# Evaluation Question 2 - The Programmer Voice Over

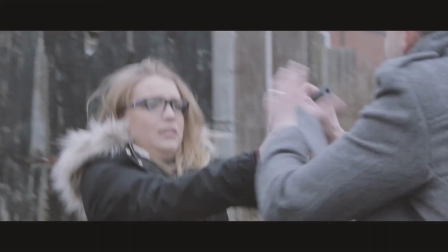[0:00]
In my trailer, I have opened straight away with a very enticing scene from a big piece of action from my film, grabbing my audience attention from the very start. This isn't commonly done, however it does happen in some action films, which is why I decided to challenge the typical convention.
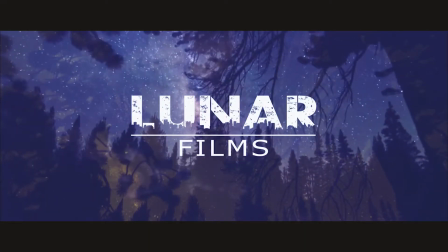[0:16]
After this, I then go on to the production company name so viewers can see who the film was by, which is very common to have near the beginning.
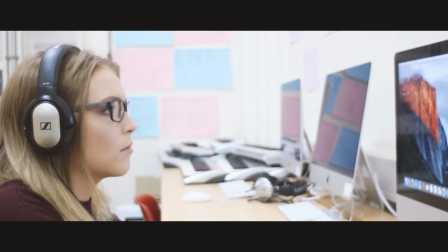[0:24]
It then cuts to the main protagonist in a classroom, allowing the audience to get to know more about the character and her age range. This can help certain audiences relate with the character.
Alex, you know you can't listen to me.
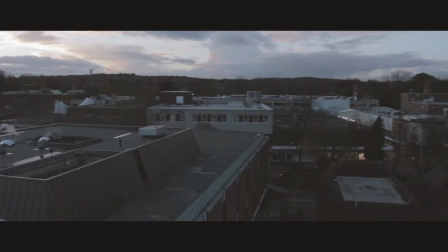[0:37]
After this, it then cuts to an establishing shot of where the film is based,
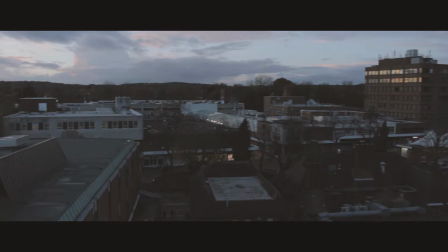[0:42]
and it's in a dingy urban city, helping to create the mood for the film, as well as setting the atmosphere.
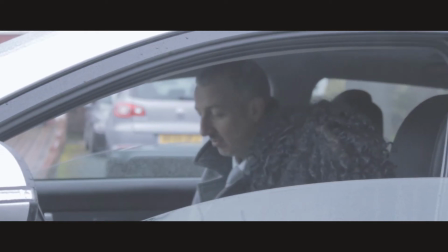[0:48]
After this shot, it cuts to the two police investigators sitting in a car in the rain,
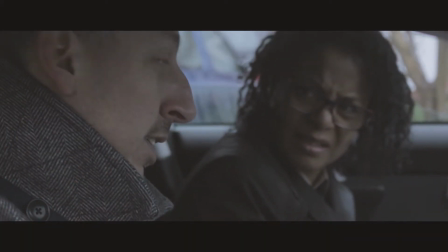[0:53]
which again creates a darker atmosphere as the weather is grimy and dark, helping to set the scene and establish the genre as a crime thriller. These shots fit into Rick Altman's theory of semantic and syntactic elements constructing the narrative of the film. By using these conventions, I am conforming to the semantic element of a crime thriller.
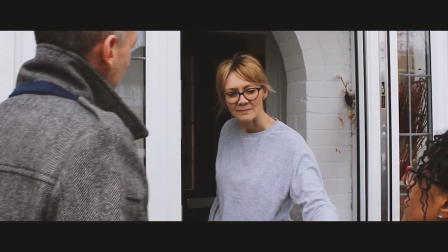[1:13]
I've used an unnerving soundtrack that starts slow and builds pace throughout until the action starts and it gets louder and more thrilling,
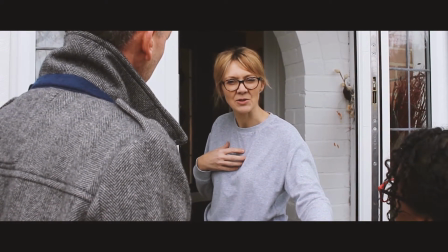[1:22]
linking to my fast-paced editing and action sequences.
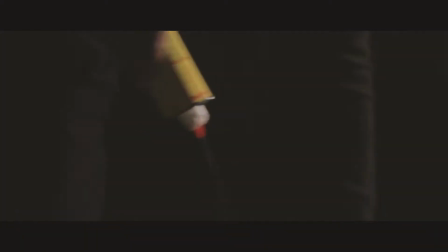[1:26]
The track builds up until it reaches the climax where all of the action occurs and my audience is hooked.
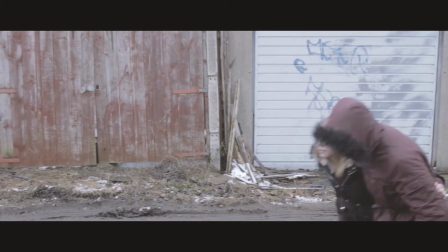[1:31]
I have learnt this and followed Todorow's theory of stages of narrative.
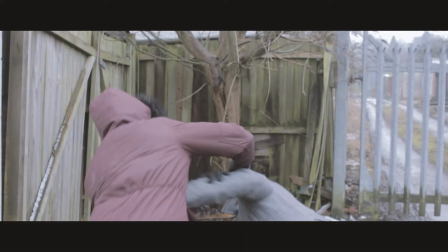[1:36]
Characters are introduced through the first 30 seconds so audiences can be introduced to them. You can see Alex, Lewis and the two detectives who are all important characters in the film. They each get introduced in different lighting. Alex is first introduced in bright light in school, showing that she is the protagonist.
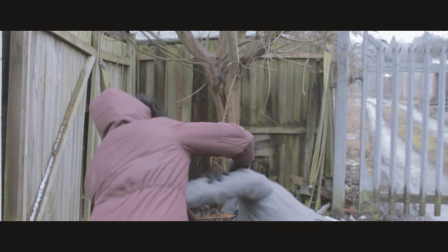[1:54]
The two detectives then introduced with eerie music in a car, the rain creating a suspicion about whether they're good or bad, and finally Lewis is introduced in darkness, making his character seem more mysterious. Throughout my trailer, when looking at the focus of characters,
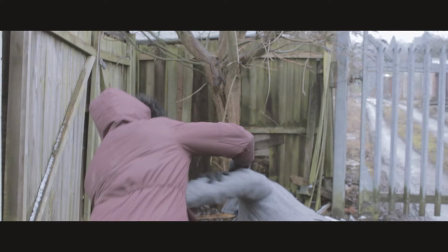[2:12]
I've used a range of different shots from close-ups, medium shots and long shots. I've used them for all different reasons. For example, during the fight scene I've used medium shots and medium long shots as this allows the audience to take in more of a background and atmosphere but not too much unnecessary setting.
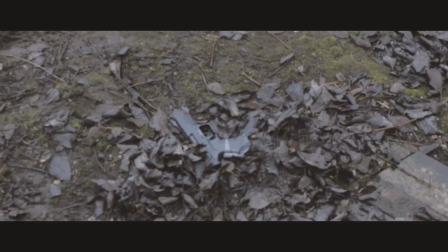[2:31]
Audience can see clothing, setting, facial expressions, clearly giving them what they want to see.
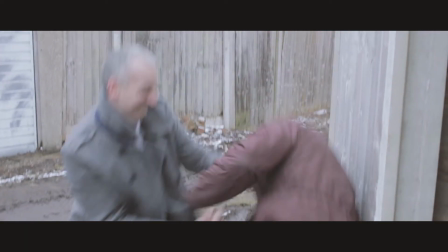[2:37]
I've also included a piece of footage around 55 seconds to 57 seconds of Alex on the rooftop texting Lewis,
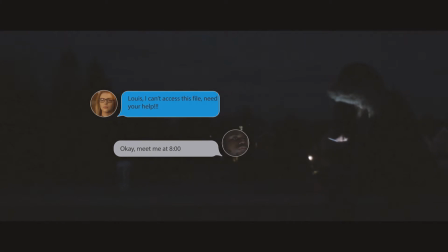[2:44]
which is included so audiences know what is going to happen and what they're going to do. It also reinforces the genre and storyline being based around technology.
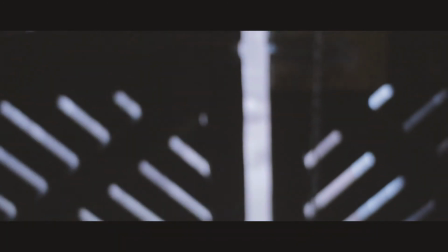[2:55]
Barth's theory of open and closed narrative can be applied throughout my trailer as audiences are constantly questioning whether Alex is a hero, villain or both.
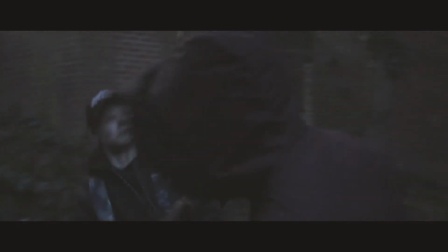[3:04]
She's a hero for helping uncover the truth, however she is also a villain as she hacks illegally and finds secretive information,
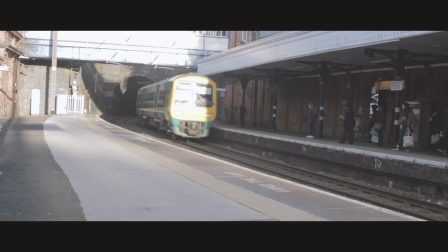[3:11]
so Alex's character state is left open to interpretation. Barth's theory of enigma codes can also be linked into my trailer,
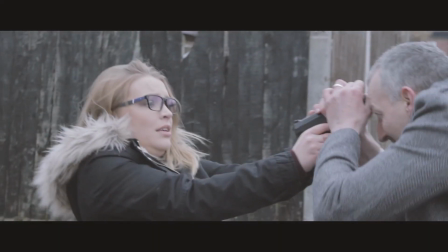[3:20]
as the two detectives are usually seen as the heroes of the film, however in my trailer the police are not what they seem. I've used close-ups on Alex's face in certain shots to show her facial expressions, as this adds to the storyline and creates the persona about her, which allows audiences to know how she is feeling at different points in the film.
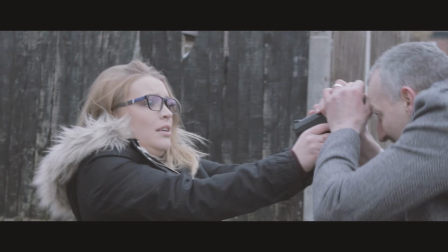[3:39]
We've also used close-ups on particular objects of mise-en-scène, such as a close-up of the gun and a close-up of the laptop with a hacking screen. These close-ups provide the audience with a sense of what is important. Having a close-up on the laptop screen is a cutaway. It's not important, but adds to the storyline.
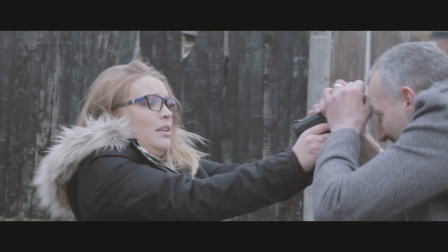[3:57]
The gun is also a significant object, as the gun has connotations of evil, death and crime, all things involved in my trailer.